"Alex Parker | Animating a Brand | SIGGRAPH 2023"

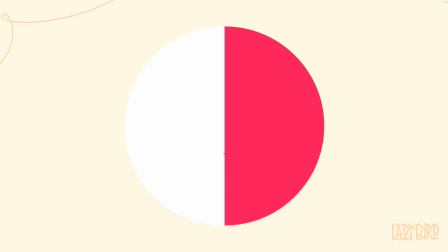[4:07]
If you think about the way bicycle spokes naturally cut up a circle, we get these nice semicircles, which introduce the idea of maybe some fun geometric arcs that we see throughout the spot.
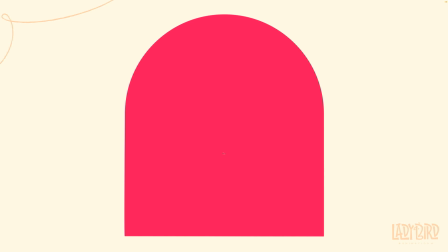[4:16]
This is, of course, a clear bridge over to the use of squares throughout our spot as well.
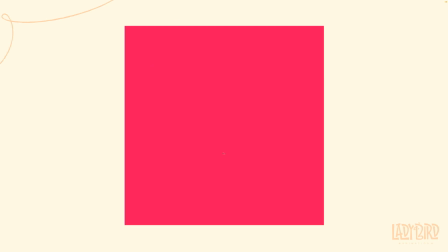[4:21]
If we can cut a circle in half, we can certainly cut a square in half.
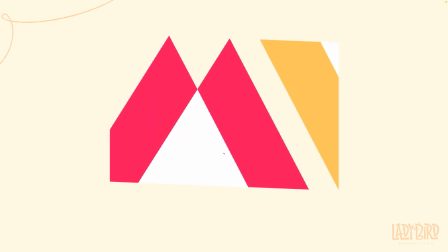[4:24]
And so that introduced the idea of these fun geometric triangles, which build a very clear bridge over to our geometric brand logo.
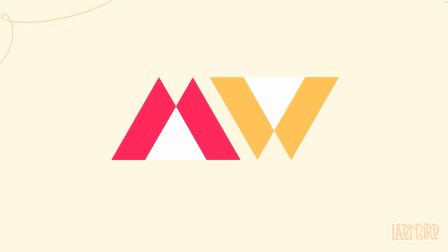[4:30]
So very, very full circle. And so taking these very intentional steps to build out this kind of very simplistic shape library,
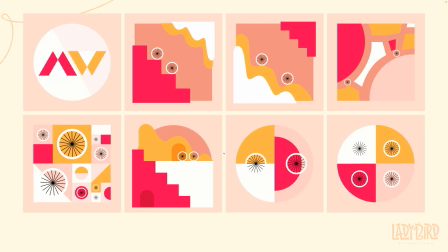[4:37]
we were able to have a fun time kind of abstracting our big ideas. So for example, riding this bike across campus, across town. You had this very abstracted map over here, and so it was a fun way for us to kind of build a little sandbox for ourselves where
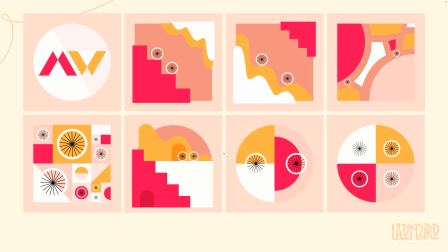[4:53]
anything we pulled from it felt on brand and felt cohesive with Magenta Watson's brand guidelines. And so the fun part about this is if we look at all these shapes, they are very, very easy to replicate with Cinema 4D spline tools.
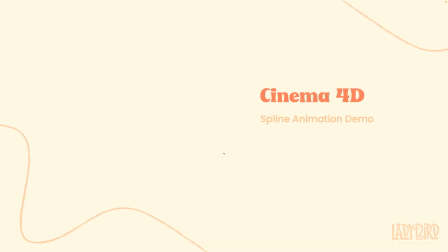[5:06]
And so our first little hop into Cinema 4D is going to be
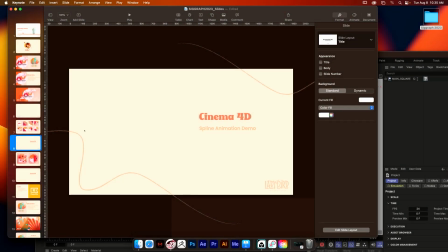[5:11]
a look at how we essentially used all of Cinema 4D's spline tools to bring this to life.
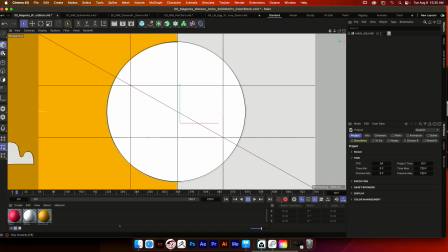[5:16]
So I'll go ahead and play through this. This is that same spot that we just looked at, the entire thing in one big shot in Cinema 4D.
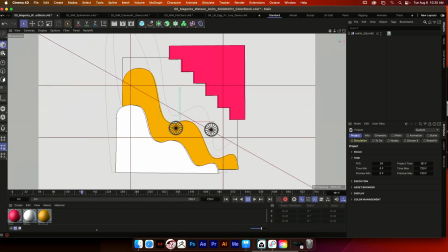[5:23]
And the entire thing is almost entirely animated and extruded spline shapes.
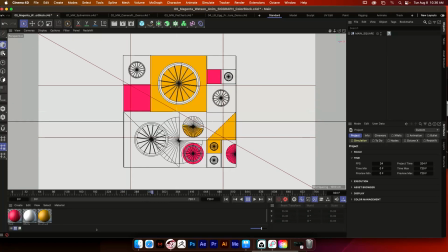[5:29]
So very, very simple. And what was fun about these is that spline shapes can be booled, so you're working in a very non-destructive workflow,
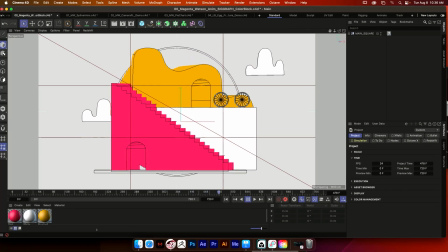[5:37]
which was super, super handy as we kind of worked on this, keeping everything really, really flexible.
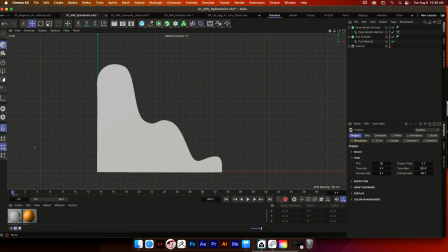[5:41]
And so what I'll go through here, I'm going to go in and give a quick chit-chat on a couple of the different spline animation methods that we used in creating this spot. First off is, I'll hide this one, is a simple pose morph. So going simply from shape A to shape B, super, super simple.
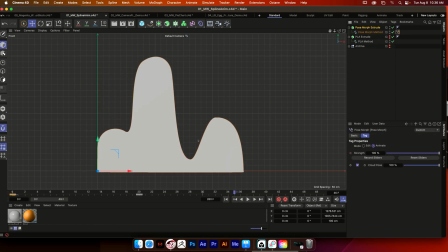[6:00]
We've got that stored in this pose morph tag over here.
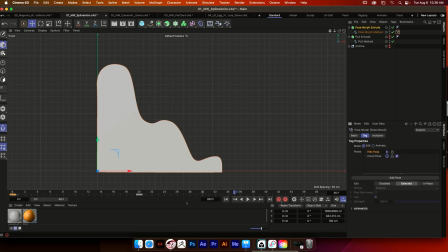[6:03]
If we go over to our edit mode, we'll see we've got the same spline shape that we've just kind of morphed from this hills pose over to this kind of stylized cloud pose that we see throughout the shot.
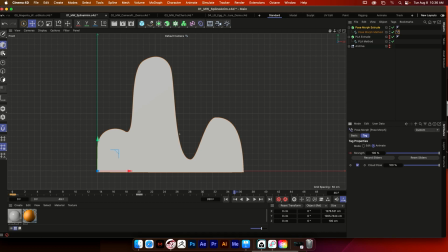[6:12]
Go back into animate mode and we can see that we've got this very, very linear interpolation between those two shapes.
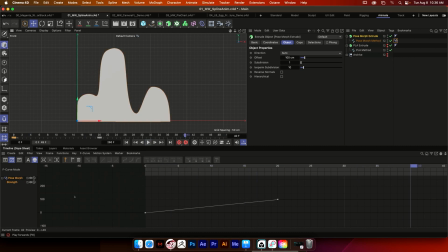[6:18]
Nothing much to look at here, quite honestly, but it gets groovier. So, I find the benefits of a pose morph method to be that you can store a really nice library of shapes that you can always go back to. You're not having to recreate these shapes every time, which I find really, really great for if you're using any sort of spline-based mouth shapes for character animation.
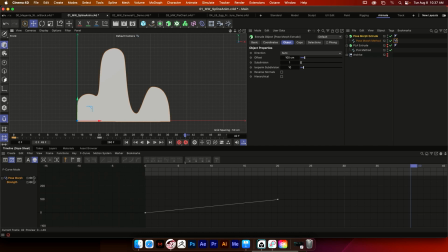[6:37]
You can go in and store all your different vowel shapes as blend shapes or pose morph shapes, so you can always go back to that library, and it's really nice to have those all tucked away. But what I also find is this nice little hidden gem that I tend to use if I'm using pose morphs in Cinema 4D.
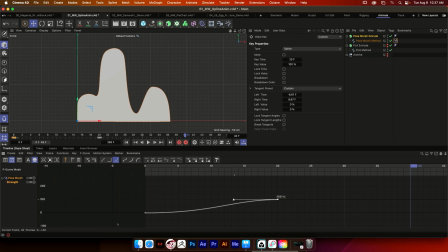[6:52]
All I'm doing is giving this curve a nice ease, which, of course, we can all guess what that might look like. But the fun little hidden gem I like to use is pulling these down below 0 a little bit, and then pulling this above 100,
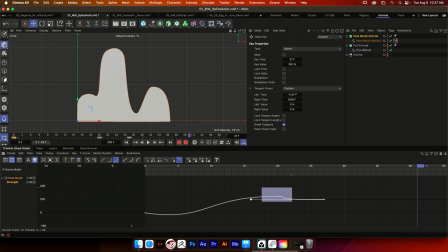[7:09]
because what a pose morph will do is interpolate and kind of extrapolate the trajectory of your shapes on your behalf.
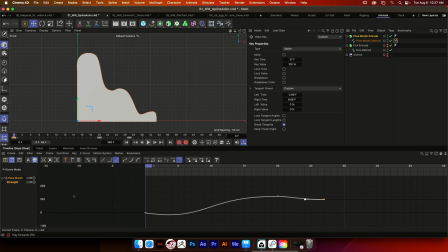[7:17]
And so what we'll get is instead a nice kind of little anticipation and then overshoot that I didn't have to do by hand. So it's really, really helpful in speeding up my animation workflow when I can rely on my pose morph curve to give me that extra little bit of spice on my behalf.
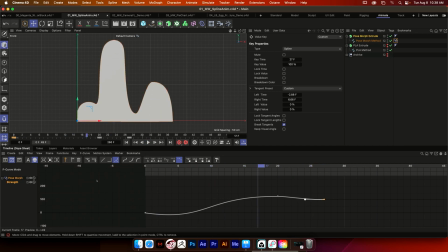[7:33]
But what we'll also find is sometimes I find that if I'm using the pose morph method, my tangents don't always behave the way I expect them to. I get some unexpected results sometimes if I'm making a really extreme change in the tangent of a Bezier curve.
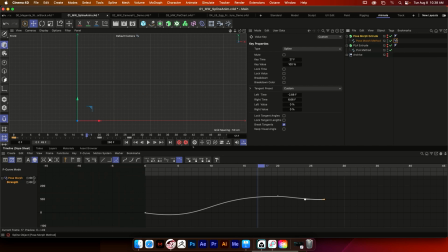[7:46]
And so in those cases, I'll either tackle that by hand or I'll use what I call the PLA method, simply just point level animation changes.
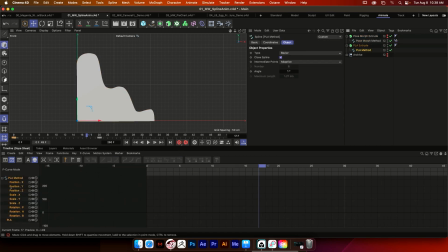[7:53]
And so in that case, what I've got here is I've simply taken this little curve. This is a hill shape and a stair shape taken straight from the Magenta Watson project. Very, again, simple point A to point B linear animation that we have here. But what I find is if we remember the Magenta Watson shot, I can go back over here.
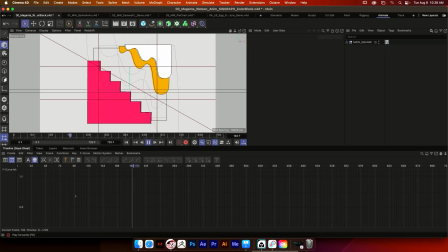[8:12]
A lot of these shots are stitched together by really nice match cuts.